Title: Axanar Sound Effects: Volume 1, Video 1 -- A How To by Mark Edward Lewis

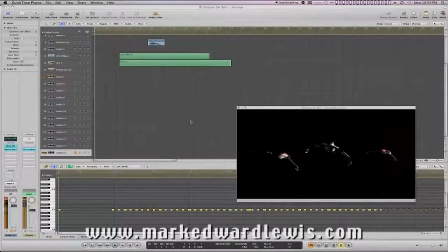5s
Mark Edward Lewis here, and today we're going to talk about how to create cool sound design and for
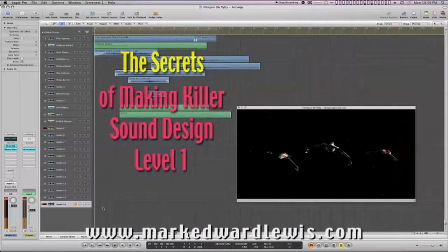14s
sci-fi and spaceships or whatever else that you need cool sound design for. We're going to talk about the elements. We're going to talk about why we choose to do the certain things that we do. We're not going to talk about where to find the sounds.
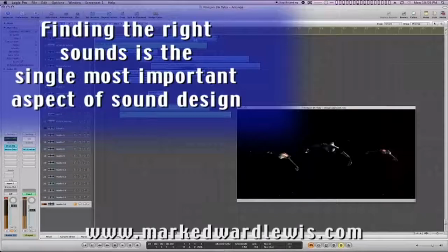29s
So we'll do that in another video, but just being able to do an assembly of sounds for the appropriate visuals is critical.
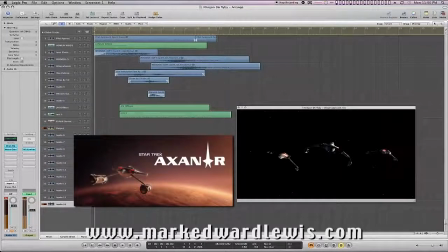37s
You'll notice that I'm using Logic Pro. This is actually version 9. And you can do what I'm going to be showing you how to do with any DAW, whether it's Digital Performer or Cubase or Nuendo or Pro Tools.
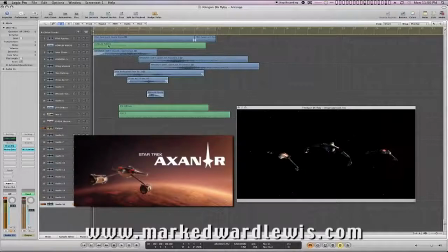55s
No problem. This is all will translate. If you're not familiar with Logic, some of this might be a little strange for you, but hopefully we won't lose you.
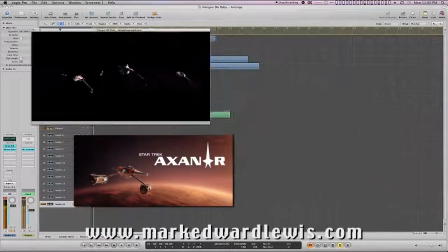64s
So the first thing to do is to check out this video that we're going to be putting sound design to.
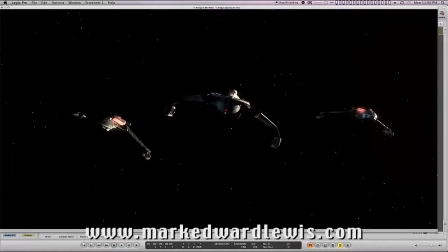70s
Now, of course, I've already done it, but this is a Klingon approach sequence from the movie Star Trek Axanar,
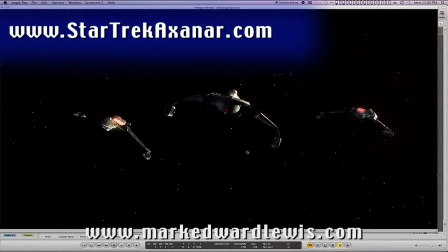78s
and we'll just watch it without any sound and see what you see.
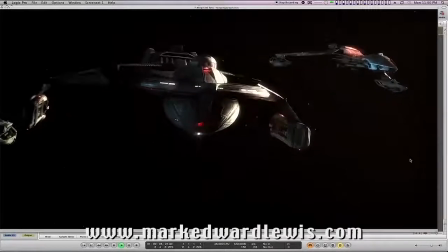87s
You'll notice this is a Klingon D6, not what we're used to seeing.
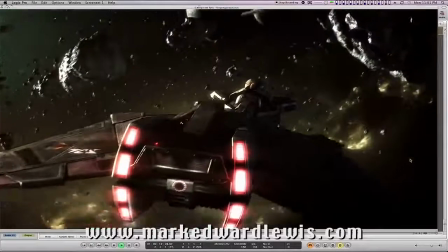93s
You notice lots of steel, lots of stuff going by in an asteroid field, and a new kind of engines.
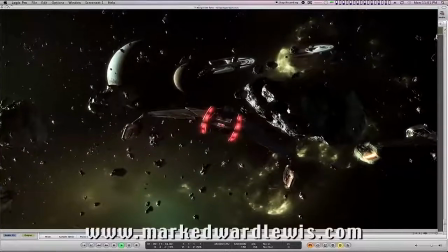100s
We see the starships in the distance, but they're pretty far away.
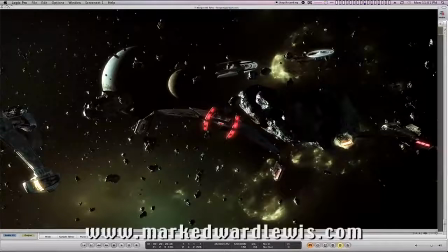104s
And then we have these attack vessels that show up, one deep left and one deep right.
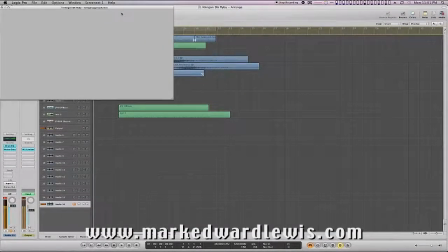112s
So that's generally the graphics, made amazing by the artist by the name of Tobias Richter.
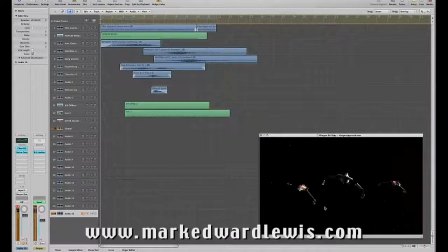121s
How do we start? I personally liked starting with the ambience. Now, this whole thing is so silly because there's no sound in space, but, you know,
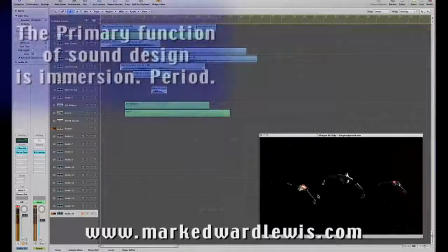132s
with the exception of Kubrick with 2001, the fact of the matter is that, well, we need to hear sound. No, there's no sound in space.
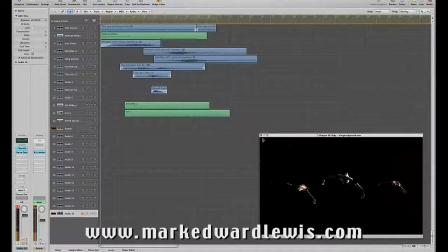141s
So we have to create ambiences, and whether you're in a room or out in space or outside, we have to have appropriate tone. Now, for me, finding space noise is pretty easy, and just a low rumble is generally what modern society appreciates as that.
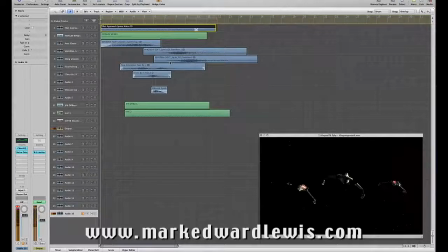160s
So here's my low rumble.
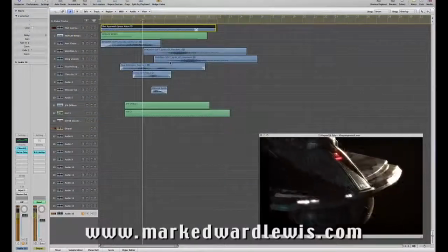166s
It doesn't really do anything, it just rumbles. It's more than just your standard low pink noise with a low pass frequency, though.
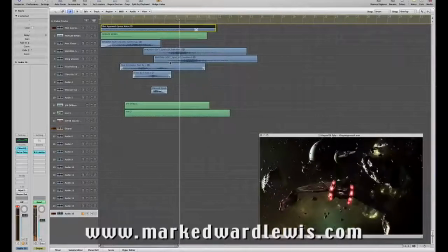174s
It's got a little more body to it and a little more high frequencies,
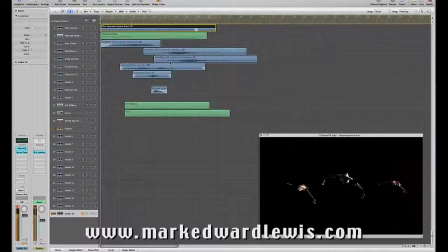180s
just so when you listen to it on the internet, which I'm sure you're doing now, you can hear it. But I wasn't really happy with just that simple thing. That's what most people do, just add a little rumble and you're done. I always like the mystery of space, or the mystery of this shot.
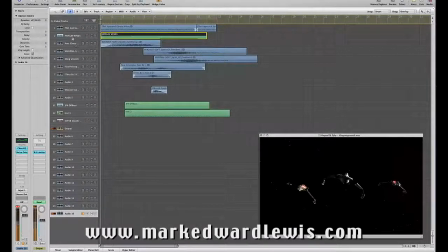197s
So I've added a little howling wind, and I've actually done that with some, not a sample or a sound effect,
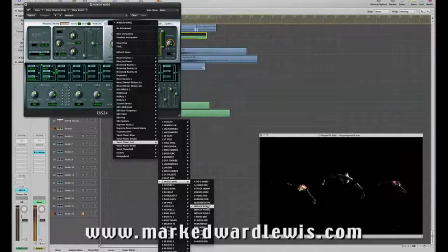203s
but actually something from a vocal library, and just played it in via MIDI,
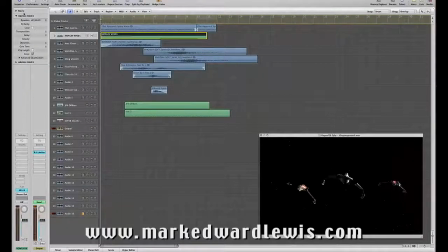208s
so it's triggering the EXS24 sampler.
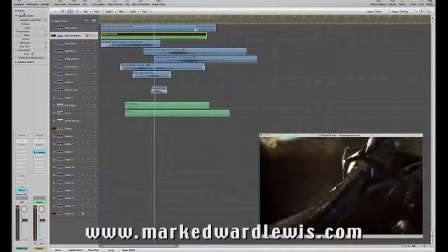219s
And I pull it down while they come by, because there'll be plenty of sound design there. And then we bring it back.
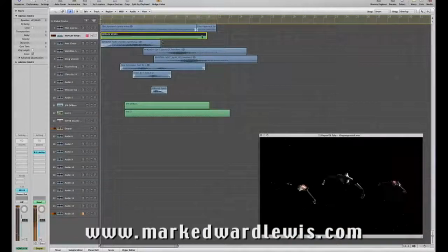231s
Mixed together, this is what you get.
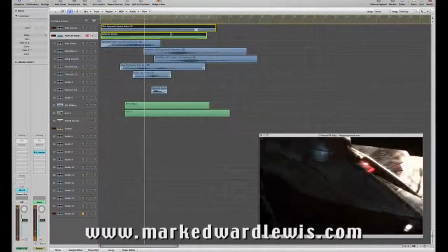242s
Ships go by.
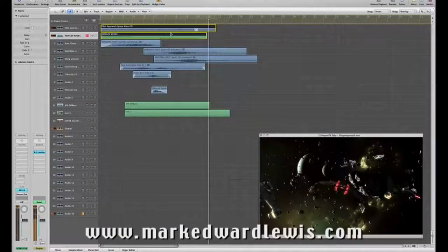253s
And then the sequence ends and we let the audio tail. It's a pretty provocative sound. To me, getting the right ambiences sets up the inspiration for all the little bits and bobs that we have to create. Now, fortunately, this scene isn't that deep.
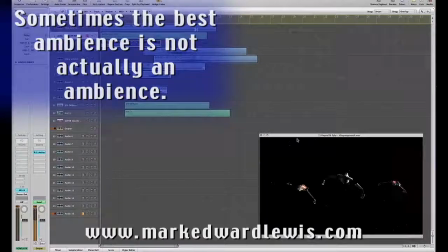271s
So the next thing I like to do is find the lead character, which in this case is the D6 cruiser.
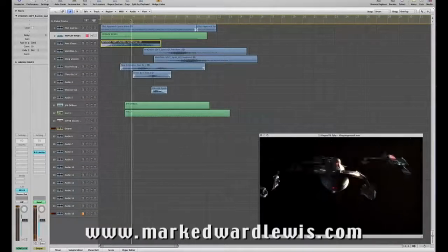278s
There are some elements here as we scroll through. There's the front, almost like the wind, the bow in a V shape, pushing water or air. Again, there is no air in space, but who cares? Pushing air away.
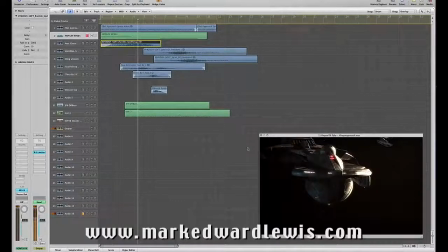294s
We wanted that kind of a sound as it comes by, as the bow comes by. So here's what I came up with here. This is actually a stock sound that I purchased in a library that I slowed down and reversed.
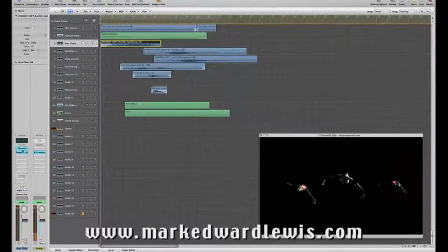310s
Let me see if I did anything else to it. Oh yes, we'll get to the Doppler effect. The EQ is flat.
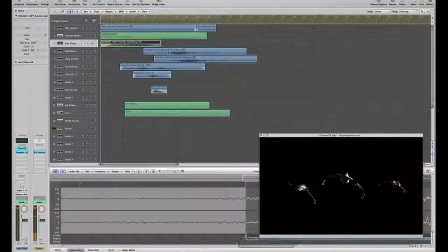316s
So here's what it sounds like.
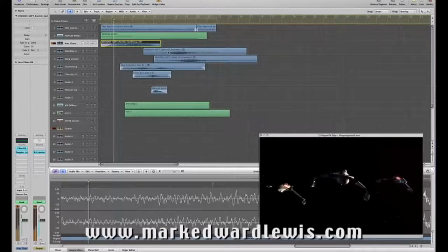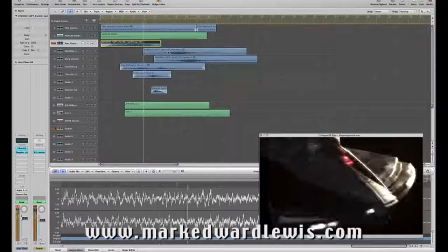Now you notice it also has a little generator whine in there, and I imagine that these generators that are right here play through,
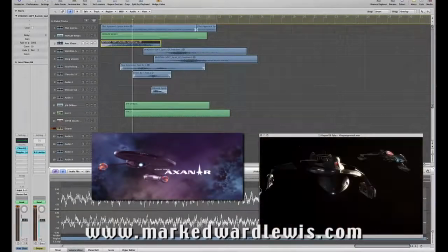337s
and actually the sound of them happen back here somewhere. Now you'll notice that it has its own Doppler effect. Now if we were to listen to the actual sound without any plugins, this is what it sounds like.
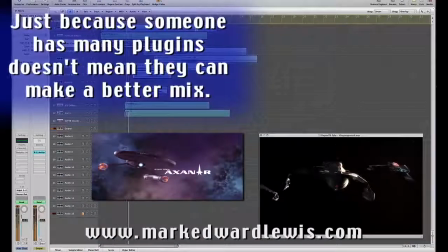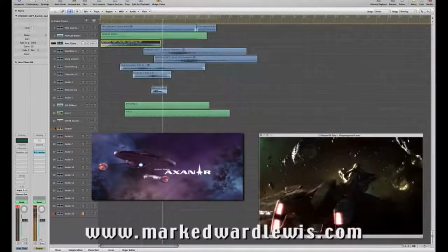360s
You notice there's no Doppler effect.
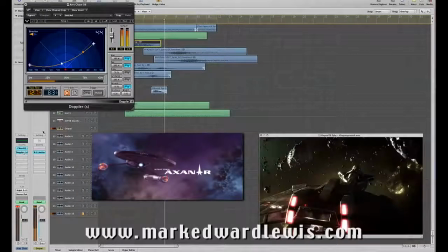364s
Well, we have this handy dandy Waves plugin called Doppler, and if you have Waves, you have it built in.
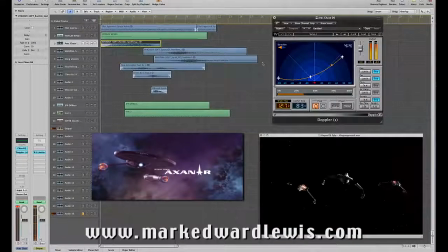370s
If you don't have it, it's a very helpful, seamless way of adding a Doppler effect. Watch what happens on this little reader. See it moving.
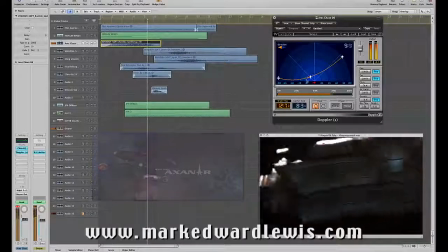381s
It's going to get to the middle and change the pitch, as well as the volume, and if you want, the pan.
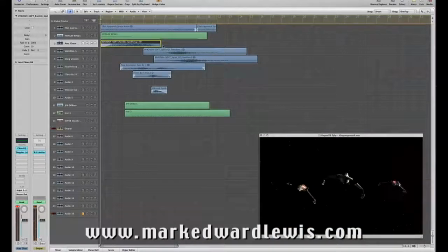390s
Personally, I want to control that. So that's our bow whoosh. I've had a lot of success with helicopter turbines, and I needed something that really got the engine. So this is actually a sea helicopter, reversed and dropped about 2 octaves.
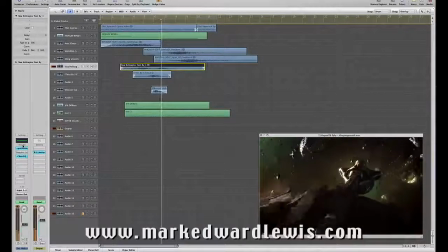411s
I pull it down there. It's a little grainy.
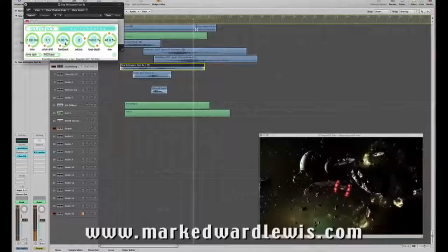418s
I'm also adding some pitch delay to it from my buddies at SoundHack.
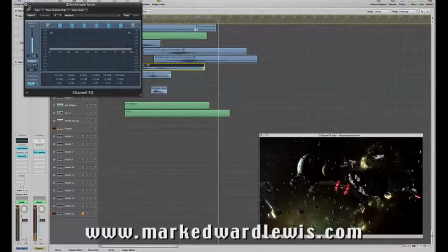423s
I don't think I have any EQ, it's just raising the overall. So that's an element.
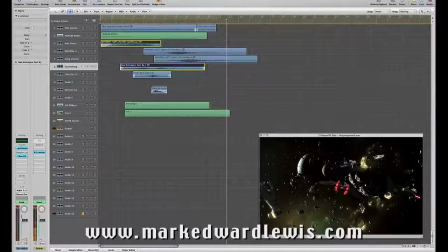428s
So if we put these two together, you'll see how they kind of get the bow and this middle section connected. No one sound really connects this whole thing.
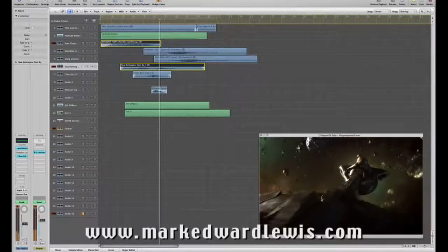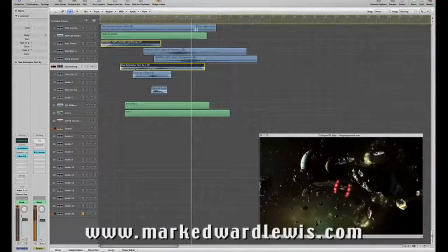451s
So when they have the whines going away. Now this sound happened to have Doppler built in because it was a sea helicopter flying, whooshing by. Here's another piece of connection that I wanted because it just wasn't enough to connect these two.
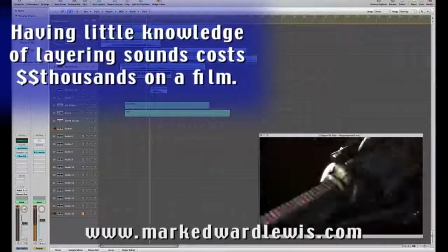465s
And when this engine
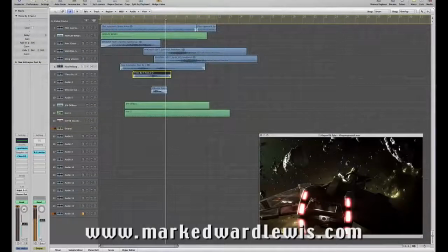469s
right here flies by, it actually flies by us off screen because of how the camera angle is. Our camera's facing the atmosphere, or the asteroids, and the noise of the engines are actually going by us off screen.
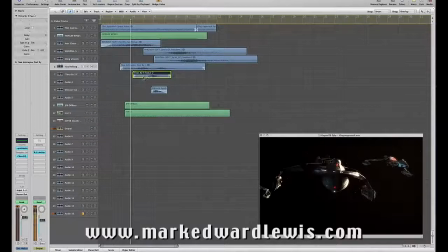483s
I needed something to help with that. So I found some tires in rain and I affected them, and you can see what I've done. I've added a flanger and told it to not do any oscillation. You'll see what happens with the automation here. I automate it.